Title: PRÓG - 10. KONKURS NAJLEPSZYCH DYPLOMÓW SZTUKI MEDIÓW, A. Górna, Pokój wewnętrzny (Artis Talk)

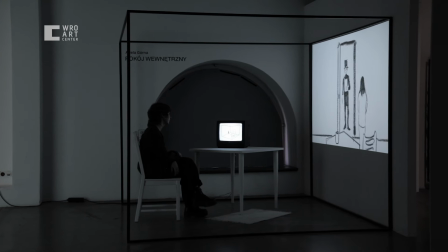Moja praca składa się głównie z animacji 2D rysunkowej, którą zrobiłam sama, dźwięk też zrobiłam sama.
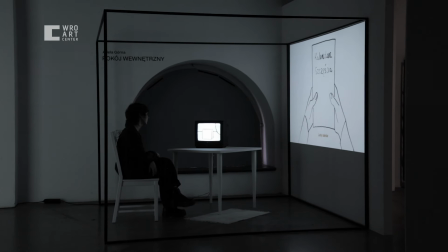Tutaj rozszerzyłam ją też do instalacji. Animacja jest o pokoju i zbudowałam go jakby w prawdziwym życiu po prostu.
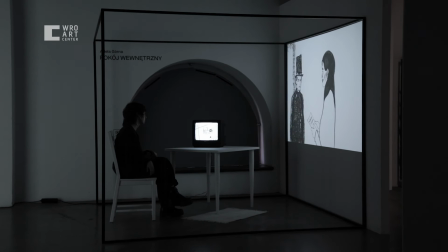W sensie przeniosłam ten pokój z animacji do instalacji, żeby w jakiś sposób poszerzyć jej odbiór i też wzmocnić w widzu wrażenie, która ta animacja, nie chcę powiedzieć, że ma wywołać, bo nie ma niczego konkretnego wywoływać.
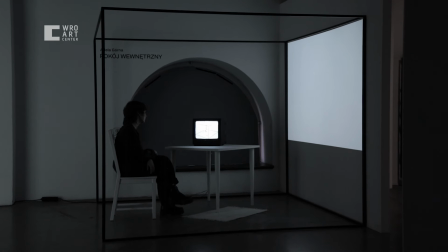No może po prostu w jakiś sposób spotęgować to wrażenie i je wzmocnić. Animacja nazywa się Pokój Wewnętrzny i jest trochę takim moim wyobrażeniem na temat podświadomości. Opowiada trochę o takiej podróży wewnętrznej. Wzięła się z refleksji na temat, kim ja jestem, co się na mnie składa, a także podświadome zachowania czy jakieś schematy, którym ulegam. Po prostu zaczęłam wyobrażać sobie to na zasadzie takiej struktury pokojów, gdzie są zapisane te różne schematy.
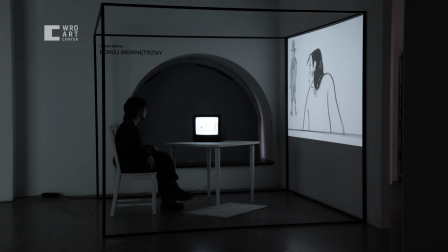No i w tej animacji właśnie możemy trochę zajrzeć do tego świata
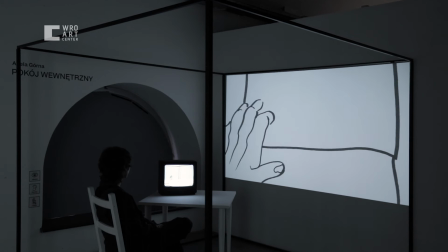i jesteśmy wrzuceni w taką podróż,
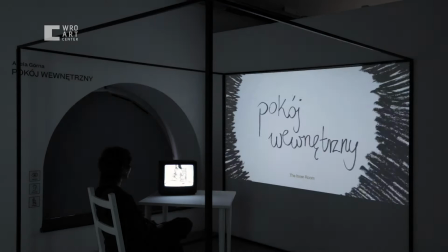która poniekąd eksploruje ten świat wewnętrzny. No i sam tytuł jest taki też znaczący, symboliczny,
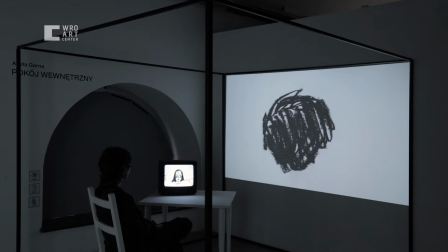bo nawiązuje właśnie trochę do takiego stanu spokoju albo niepokoju wewnętrznego i myślę,
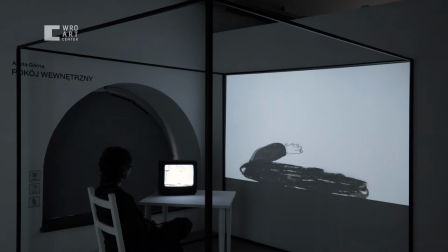że też ta instalacja oddania właśnie tego pokoju w prawdziwym życiu może właśnie wzmocnić to wrażenie,
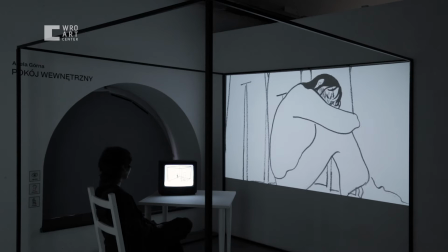bo z jednej strony chciałam wykreować takie trochę comfort zone, takie miejsce właśnie.
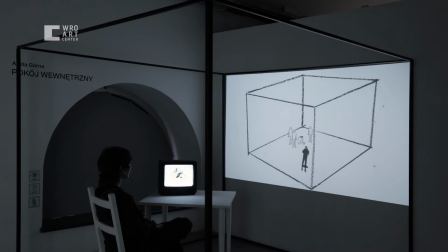Ja na przykład mam tak, że ja się w swoim pokoju czuję bardzo bardzo komfortowo i trochę też z tego wszystkiego się to wzięło. W ogóle mam gdzieś takiego gzika na punkcie pokoju w zamkniętych przestrzeni, bycia w swoim komfortowym miejscu.
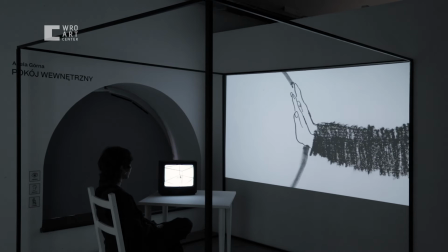I właśnie trochę ta animacja też jest o tym i ta instalacja też jest o tym, że jest przestrzeń wystawiennicza.
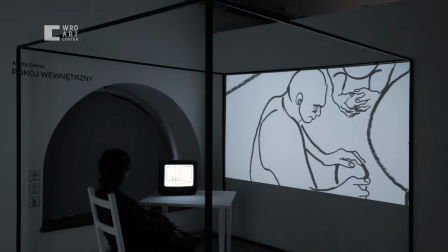Tu jest mój mały pokój, w którym można na chwilę usiąść na krześle i pooglądać sobie projekcje i może coś poczuć przy tym. Wątek kominierski polega na tym, że kiedy już projektowałam mechanizm tego świata wewnętrznego,
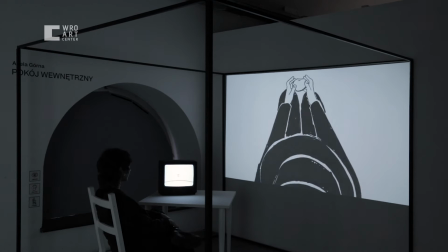mimo że ja nie chcę, żeby widzowie wiedzieli czy wnikali w to,
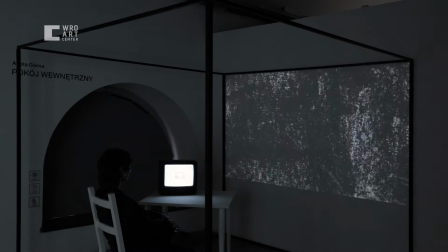jak konkretnie to jest zbudowane i nie mam takiej potrzeby, żeby rozumieli całe jakieś zaplecze teoretyczne moje, które weszło jakoś tak.
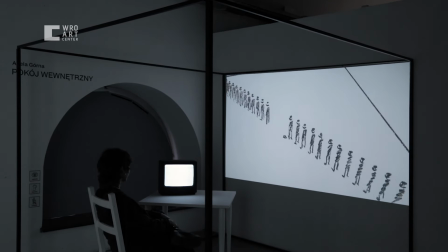Bo był duży research i jednocześnie jakiś czując, ale też trochę czytałam na ten temat i może właśnie nie chcę, żeby widzowie konkretnie to wiedzieli, ażeby bardziej po prostu odbierali animację wrażeniowo.
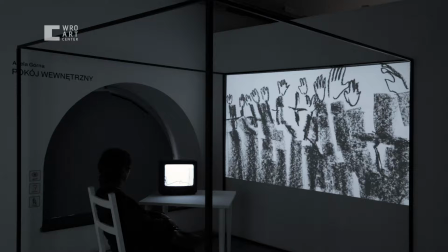To mimo wszystko są jakieś tam właśnie zasady logiczne, ale chciałam, żeby było tym właśnie triggerem do eksplorowania tego świata.
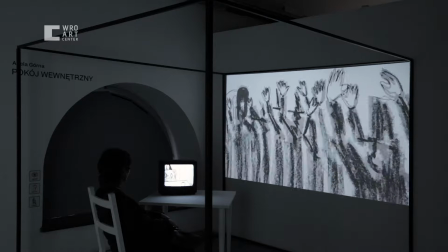No i właśnie wtedy miałam takie wydarzenie w życiu, że kiedy już jakby prawie wszystko było gotowe, tylko brakowało tego Triggera,
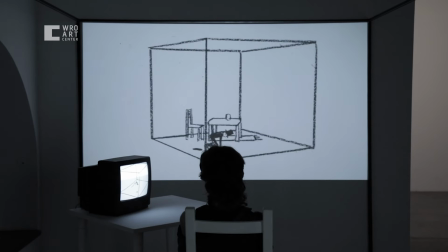to właśnie do mojego domu zapukał kominiarz i wręczył mi taki kalendarz szczęścia, więc to jest coś,
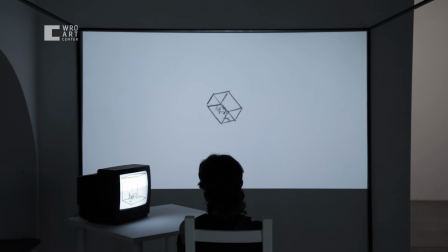co się autentycznie wydarzyło. No i też w ogóle cała ta animacja, ja tu mówię, że ona jest taka bardzo w założeniu,
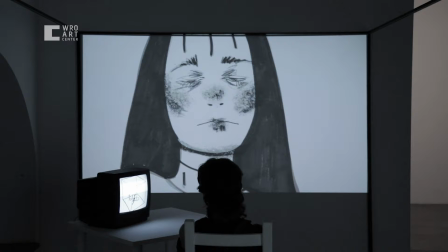bardzo meta i też właśnie w ten sposób, że moje życie się w jakiś sposób przeplatało i odzwierciedlało z tą animacją.
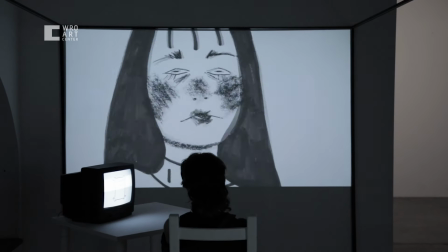Między innymi pojawienie się kominiarza. On mi wręczył ten kalendarz. No i poprosił o 10 zł, a ja akurat nie miałam 10 zł i powiedział, że wróci. No i nie wrócił, ale wrócił w postaci animacji i w postaci tego, myślę, całego też wydarzenia, które się dzieje.
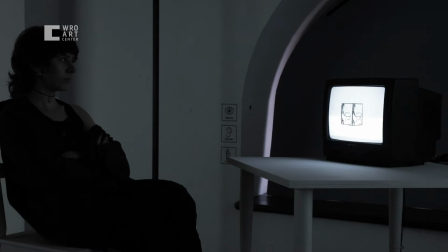Ja głównie się zajmuję w swojej twórczości animacją i gdzieś sięgam po te takie analogowe media. Właśnie rysunek, grafika warsztatowa, malarstwo. W tym się czuję tak najbardziej komfortowo i najbardziej bezpiecznie. bo gdzieś potrzebuję tego kontaktu z materią i z realnym, żywym tworzywem.
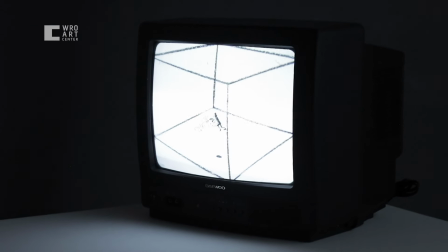Mogę robić właśnie do wolnej długości coś, byle bym mogła rysować.